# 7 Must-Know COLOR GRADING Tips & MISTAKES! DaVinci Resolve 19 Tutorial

Some of you have been asking me why I make these DaVinci Resolve videos with a bunch of seemingly non-related random little tips, tricks and hacks. Well, that's because whenever I'm color grading or editing my videos, look, see that?
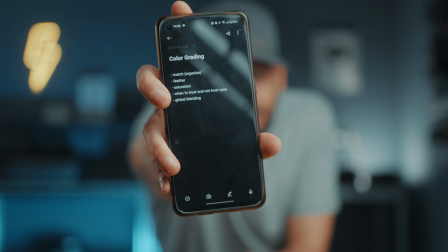14s
I always keep a list on my phone of things that I think might be useful or important to someone else, to you, my audience.
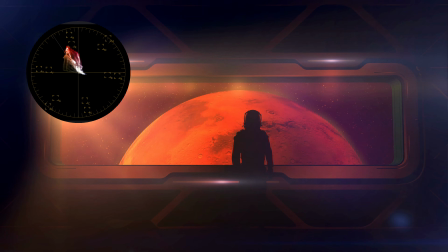21s
But these are all things that I can't really make a long dedicated video about. And then when the list is full, I just dump them all in a video like this. That's it. Here we go. This first tip is something that applies to videos as well as photo editing. And you know, I even see seasoned pros make mistakes here and mess it up.
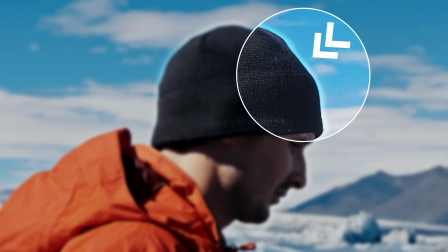42s
This here, see? Have you ever seen this? A weird halo kind of effect around objects or people?
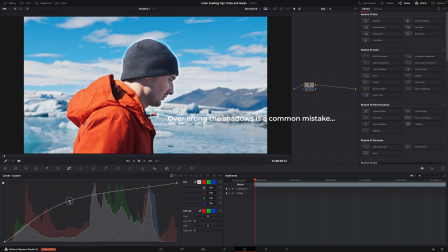48s
Well, first of all, that's because maybe there's too much editing,
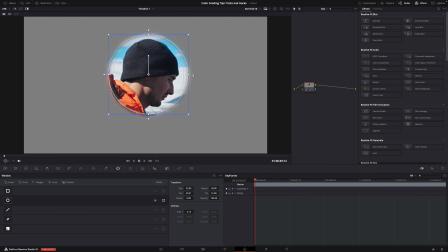53s
probably, but also because there's not enough feathering or softening. If you use a power window, for example, know that you can drag the outside lines to soften the edges of that window.
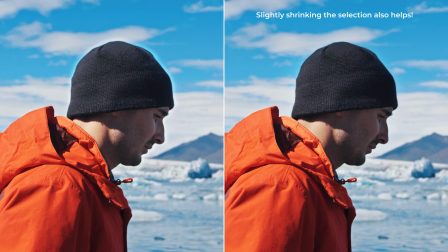64s
Also, when you're using the qualifier tool to select something, I don't know, skin tones for example, well,
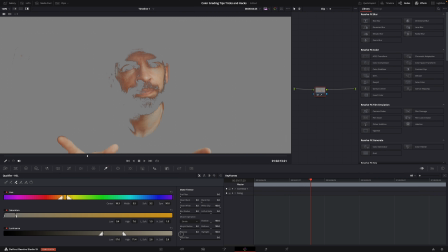71s
make sure to use the soften or denoise function to get a nicer roll-off of all your tones and editing. And a lot of times it helps to zoom out to really see what's happening. This is exaggerated, of course, but yeah, I'm telling you, I remember an exhibition of a famous photographer and one of his photos had this going on. Shame. This is something that I do sometimes when I wanna, yeah, I don't really know how to describe it, but let me just show you.
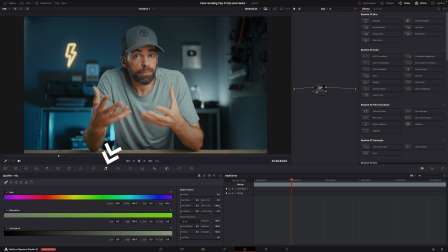101s
Look, sometimes when selecting colors or tones with the qualifier tool, especially skin tones,
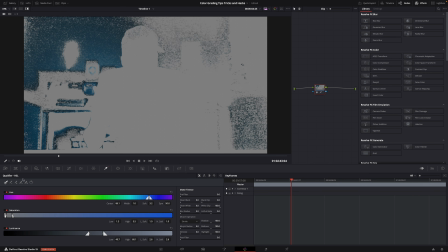106s
but sometimes also areas in the background, large areas of the same color, for example.
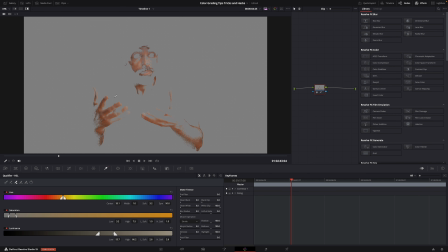111s
But let's take the skin tones now as an example.
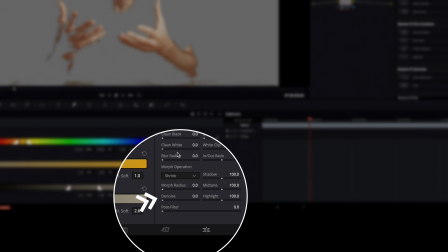113s
So I select the skin tones with the qualifier tool, and then of course I soften the selection, tip number one in this video, and then I edit the colors, right? But sometimes it happens that the result doesn't really look like what I want it to look like. It doesn't look cinematic enough or something like that. Yeah, I don't know how to describe it. There's something feels off. But this usually helps. Turning down the mid detail settings here.
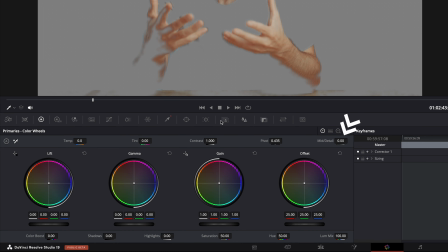139s
And this will soften the area that you've selected, in this case the skin tones.
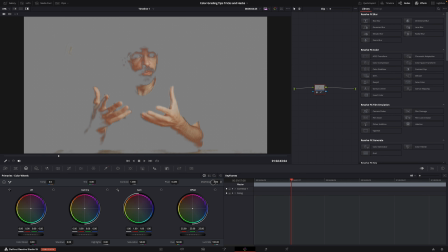143s
Of course, don't overdo it like this because then it'll look like plastic.
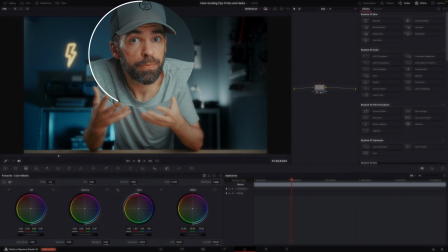147s
But just a little bit sometimes makes a huge difference in how your color grade looks and feels.
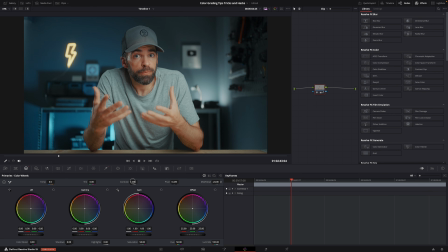154s
It creates a nicer, more beautiful roll-off in the skin tones or something. I don't know, I guess it kinda mimics the use of makeup, which they of course do in movies. So, you know, just try it out. If you notice something that looks off or it's too harsh or something, try this. Especially if you want that cinematic look and feel. But don't overdo it. This mistake I made hundreds of times when I was starting out, but even today, I still mess it up sometimes.
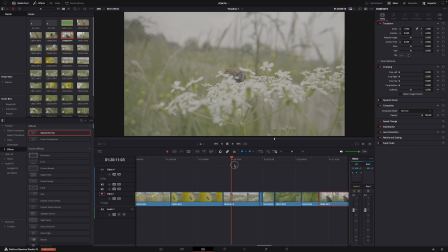184s
So whenever I have a bunch of clips, I usually start color correcting the one that I like the most, right?
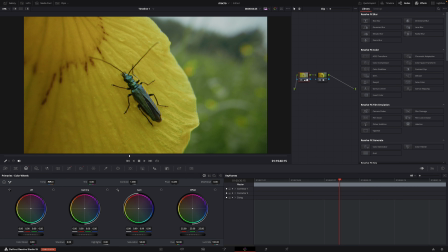190s
Just one. And then after the color correction, I start color grading. And you know, I'm having fun trying out different looks, adding nodes,
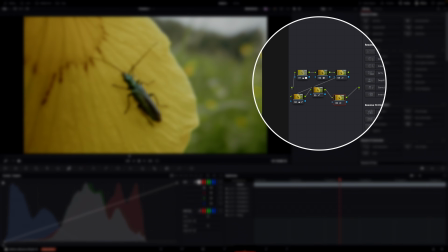198s
removing nodes, adjusting a bunch of settings, and then I end up with a great look.
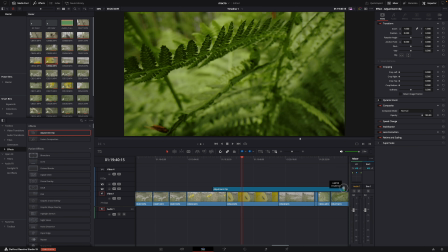203s
And I want to apply it to all the other clips, but it doesn't work because the exposure, the white balance, and the contrast is different for every clip.
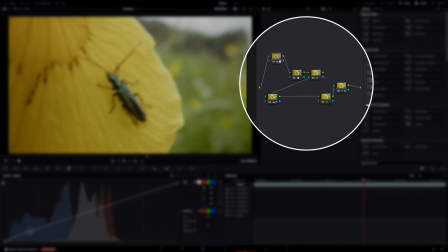212s
But then my note structure is such a mess and, you know, now it's almost impossible to correctly match all my clips.
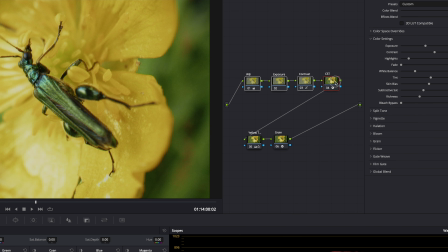218s
So make sure that you keep the color correction part, the exposure, white balance, contrast, separate from the creative color grading. Because then you can copy your color grade to other clips and just adjust the color correction part to match all the clips.